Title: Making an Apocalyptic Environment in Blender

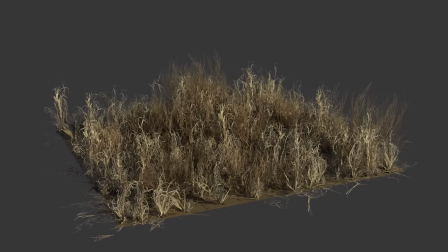Now I can just experiment with different kinds of plants combinations of colors sizes and densities I really wanted to mimic the way plants in the desert
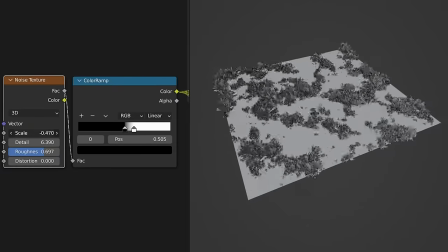kind of group together and form these little dense clumps and a noise texture helps us achieve that pretty well here is the result of my final tests
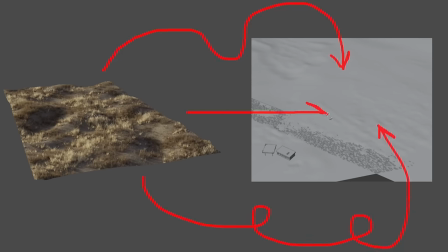looking pretty sick so I brought it all over into the giant main terrain in our scene and right off the bat it looks like way better than I thought actually
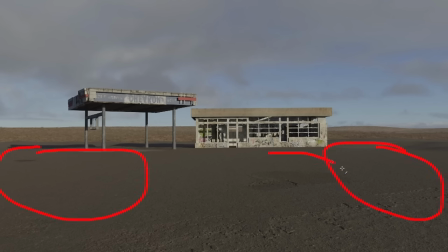it's kind of done immediately we also of course want foliage on our foreground terrain just copying the geometry notes over painting in only
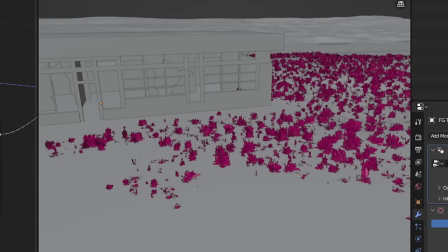where I want it to appear using weight paints, and making slight adjustments to densities and scales.
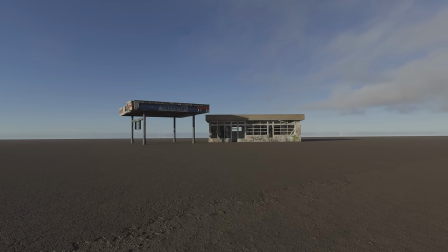All of this does make a huge difference, and I can really start tasting this world, except I lost my mind and I deleted everything. I wasn't happy with the progress, and I started to become overly critical, and I kind of just lost patience with the project.
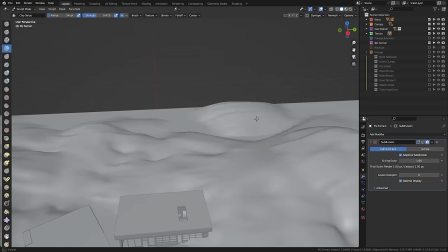I ended up sticking these, like, giant sand dunes all over the place, which, I mean, they were kind of cool, but they were also bad. And, yeah, I got more discouraged to continue working. Every time I work on a big 3D scene, I'm reminded at how important patience is. And you just gotta keep pushing through the annoyingness of it not looking good right this instant, and keeping your eye on, like, that final goal. After like a couple day break, I came back to the project, reverted back to where I was,
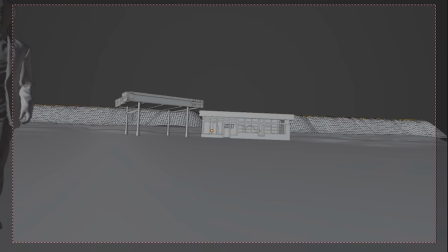and I just added in like some very simple mountains to the scene as kind of a last resort. But it looked so great that I started getting that excitement back. I could all of a sudden kind of imagine the future of this environment again. At first, this project was set in just like a regular desert in present day, but now I was like kind of all of a sudden inspired to make this post-apocalyptic, Like kind of like a fallout blended with rust blended with far cry type of deal So I had this idea of adding
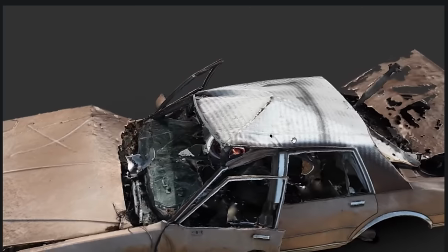in some graffiti to uphold cars to the scene I found these really great car scans on Sketchfab thanks to Raina
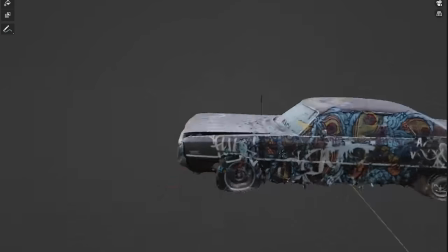Fox and then in blender I used the same decal painting technique with the graffiti to really start adding in some character.
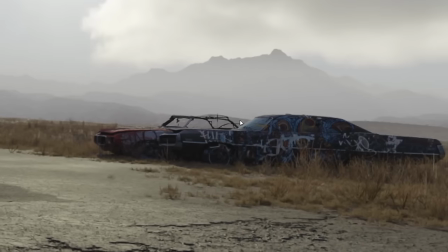Honestly, I Absolutely love the way these came out and they look even cooler placed around the environment I'll start to add other various junk stuff around the scene too.
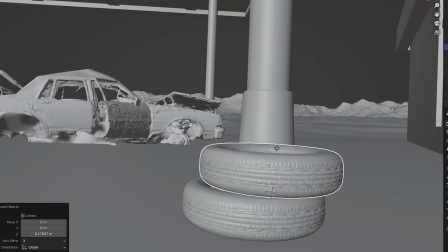Here are some tires I modeled in textured which will just get hand placed around just like in our reference and then a
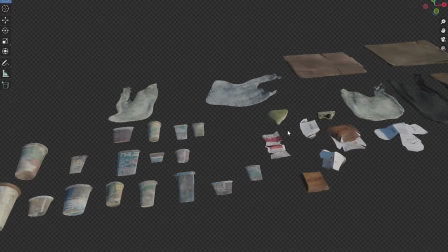whole bunch of other trash like Cups and bags and cardboard that will just scatter around using geometry nodes.
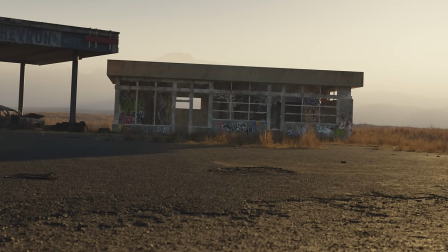These small additions Definitely add more realism to it all.
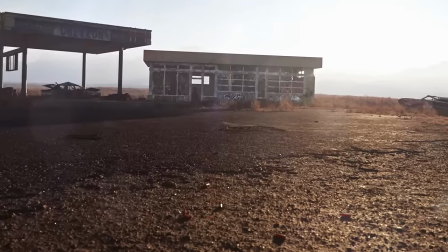I also wanted a little bit of a story slash Easter egg thing happening So I added in these shotgun shells which lead to a blood trail which leads to a very subtle dead body Everything I make has a blood trail in it now Here's the shotgun shell that I made,
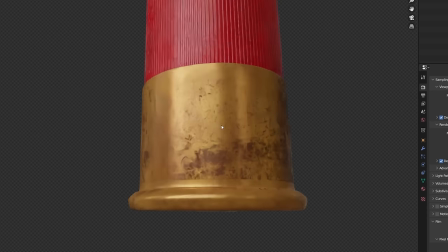very simple, just a cylinder with a little cap, and then I textured it fully procedurally using blender.
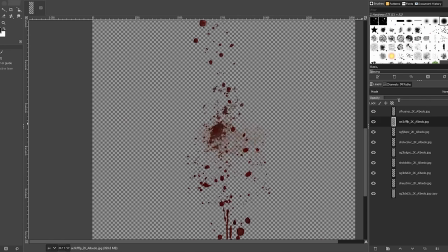Here's the blood trail decal I made in GIMP, just assembling blood splatters from Quixel, and here is the dead body.
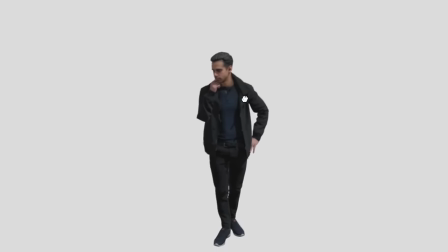I got the model from Sketchfab thanks to Reillusion,
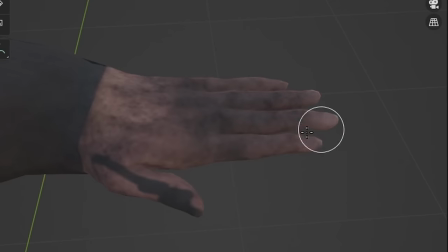and then edited him heavily by painting in dirt and a big bullet hole in his head.
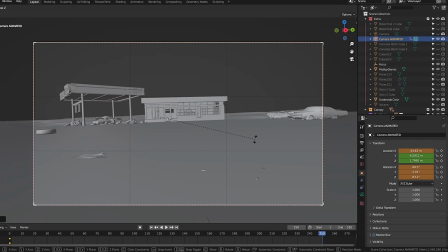Once I added in some camera movement and rendered out a 10 second animation, we have this.
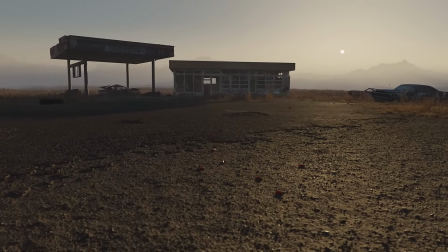But currently, the colors are super duper boring. There's no sun rays or contrast or glow or anything like that.
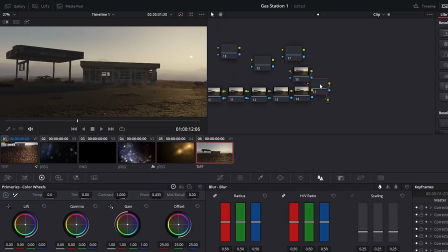So let's throw it into DaVinci Resolve and make a few adjustments. Adding in blurs, glows, vignettes, levels,
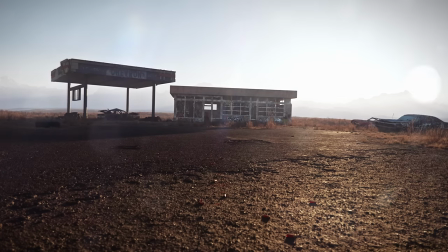color, and lens flares, etc. gives us this final animation.
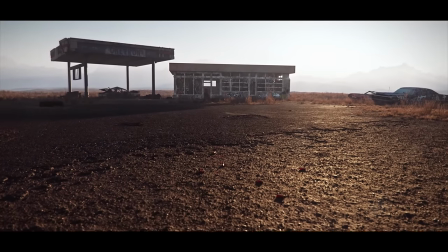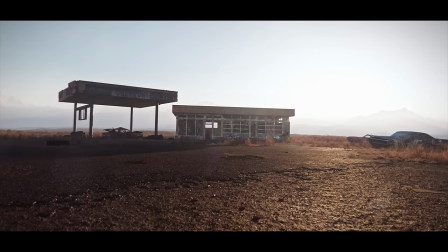I really hope you guys enjoyed this breakdown. This was a really fun, but pretty super difficult project. Yeah, it's just so exciting to pack the whole process into like a short video for someone to hopefully learn from.